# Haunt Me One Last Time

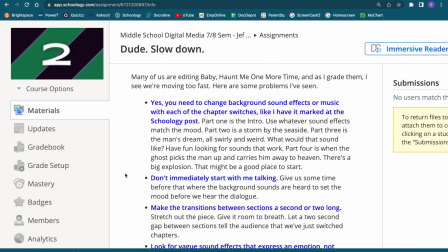What's up, Jefferson Multimedia? It's the last week before we turn in our laptops and we are done for the summer. As we're working on Baby Haunt Me one more time, I got one piece of advice for you. Dude, slow down.
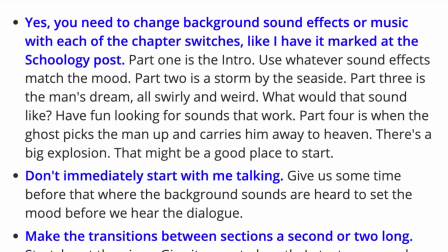Yes, you need to change background sound effects or music with each of the chapter switches, like I've marked it at the Schoology post. Part 1 is the intro. Use whatever sound effects match the mood. Part 2 is a storm by the seaside. Part 3 is the man's dream, all swirly and weird. What would that sound like?
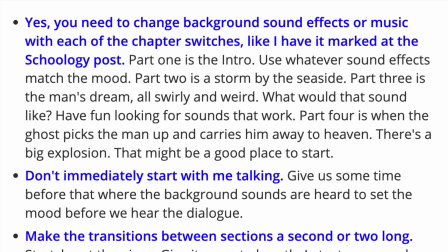And then have fun looking for sounds that work. Part 4 is when the ghost picks the man up and carries him away to heaven. There's a big explosion. That might be a good place to start. Next thing, don't immediately start with me talking.
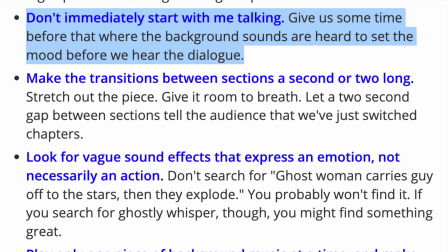Give us some time before that where the background sounds are heard to set the mood before we hear the dialogue.
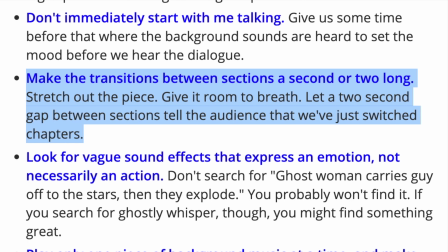Make the transitions between sections a second or two long. Stretch out the piece. Give it room to breath. Oops, there's a typo. Give it room to breathe. Let a 2-second gap between sections tell the audience that we've just switched chapters.
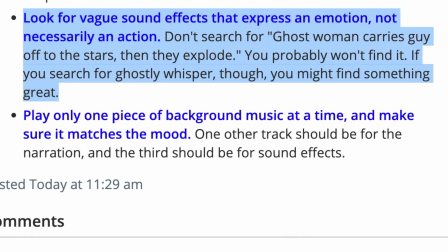Look for vague sound effects that express an emotion, not necessarily an action. Don't search for ghost woman carries guy off to the stars, then they explode. You're probably not going to find it. If you search for ghostly whisper, though, you might find something great.
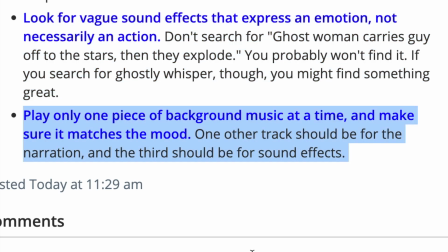Finally, play only one piece of background music at a time and make sure it matches the mood. Let me play you just the beginning of my version of Baby Haunt Me One More Time, and I'll show you how I put it
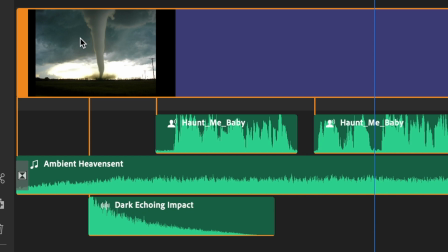together. So I put a picture of a tornado on the timeline. Why? Because I just wanted to. But if you look at the way I've got this put together, ambient heaven sent, that's my background for the first part. Haunt me, baby, this is me talking. I have the background music start, and then there's a dark, echoing impact.
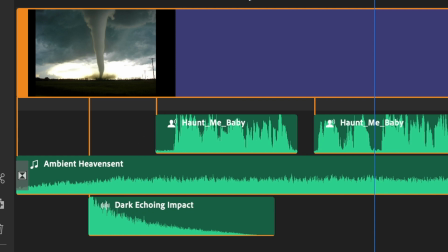And then my narration doesn't start until about 6 seconds in.
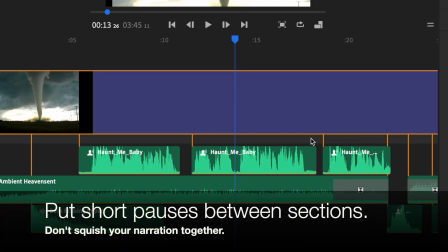Notice between each little clip, I've left a little space. Please don't squish all of my tracks together. Let's listen to mine and see what it sounds like.
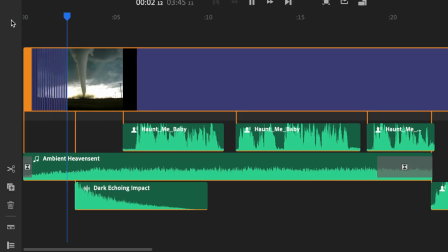How could I have seen what laid ahead for me when I moved into that old house by the sea? Were you murdered? Did you die alone? Did someone else release your spirit when they should have held you close?
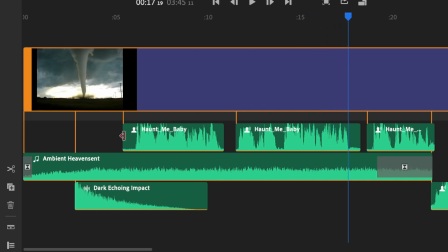Now, as I'm listening to this, is my background music too loud?
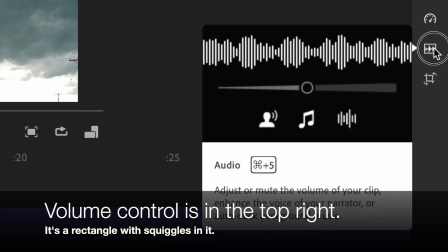If so, remember, click on it, go to your audio thing, and turn down that volume.
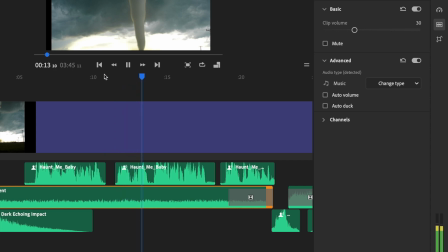House by the sea. Were you murdered? Did you die alone? Did someone else release your spirit when they should have held you close?
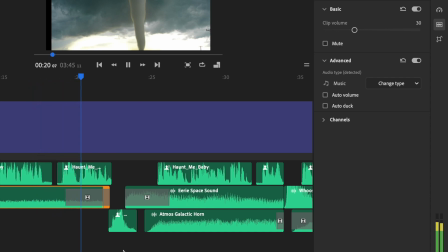I can't see you, but I feel your haunting presence. Closet door?
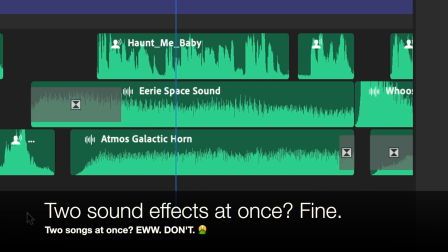I take the Ouija board from the closet. I take the planchette in trembling fingers and ask you to speak.
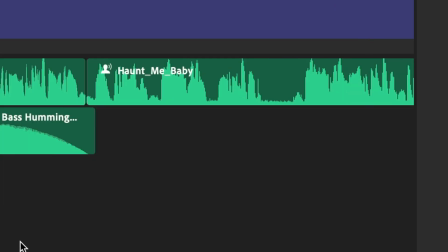Your death was brutal.
Okay, just that section.
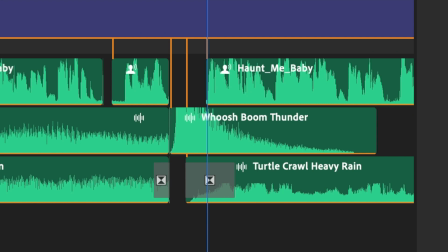My music just naturally ended right here, so I know I had to make like a chapter switch that I didn't write down.
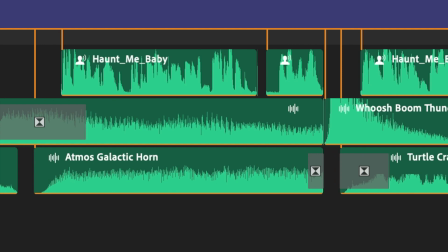So I had the sound of the door as the closet opened and then the Ouija board, and I wanted to make it sound all supernatural and freaky and stuff. So notice I have 2 different sounds going on, and then what? I bring the voice in last. So we have time to hear the noise before the narrator tells me what's going on.
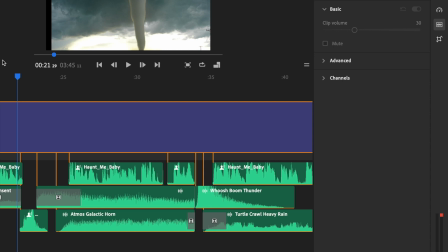I feel the narration from the sounds before the narration tells me what I'm thinking.
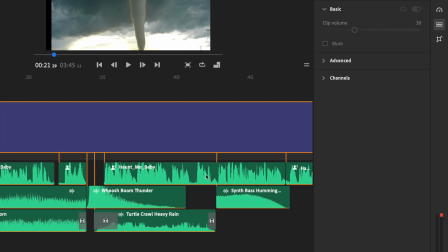And then I start the next section with the thunder crash.
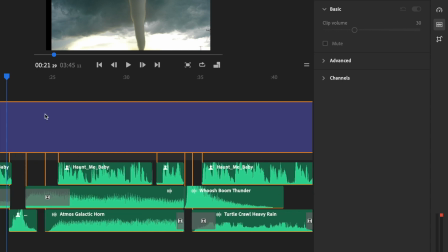So here's another chapter switch.
I take the Ouija board from the closet. I take the planchette in trembling fingers and ask you to speak.
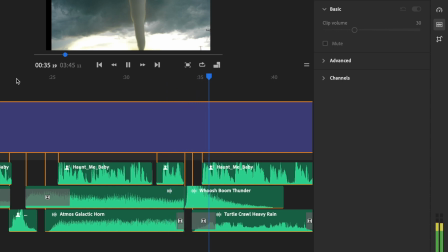Your death was brutal. The storms battered the coastline, destroying your home and everyone in it.
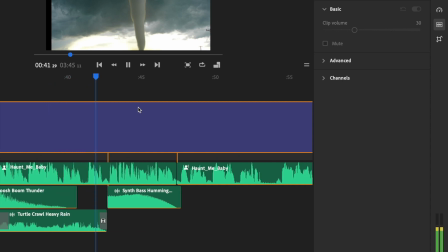There was no place to run. All was lost. But when those dark storm clouds...
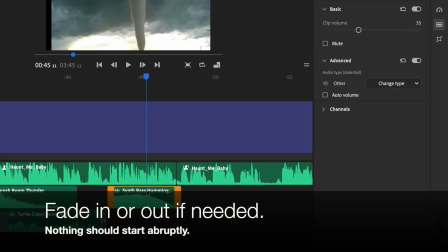All right, I think I want to fade in on that synth bass thing.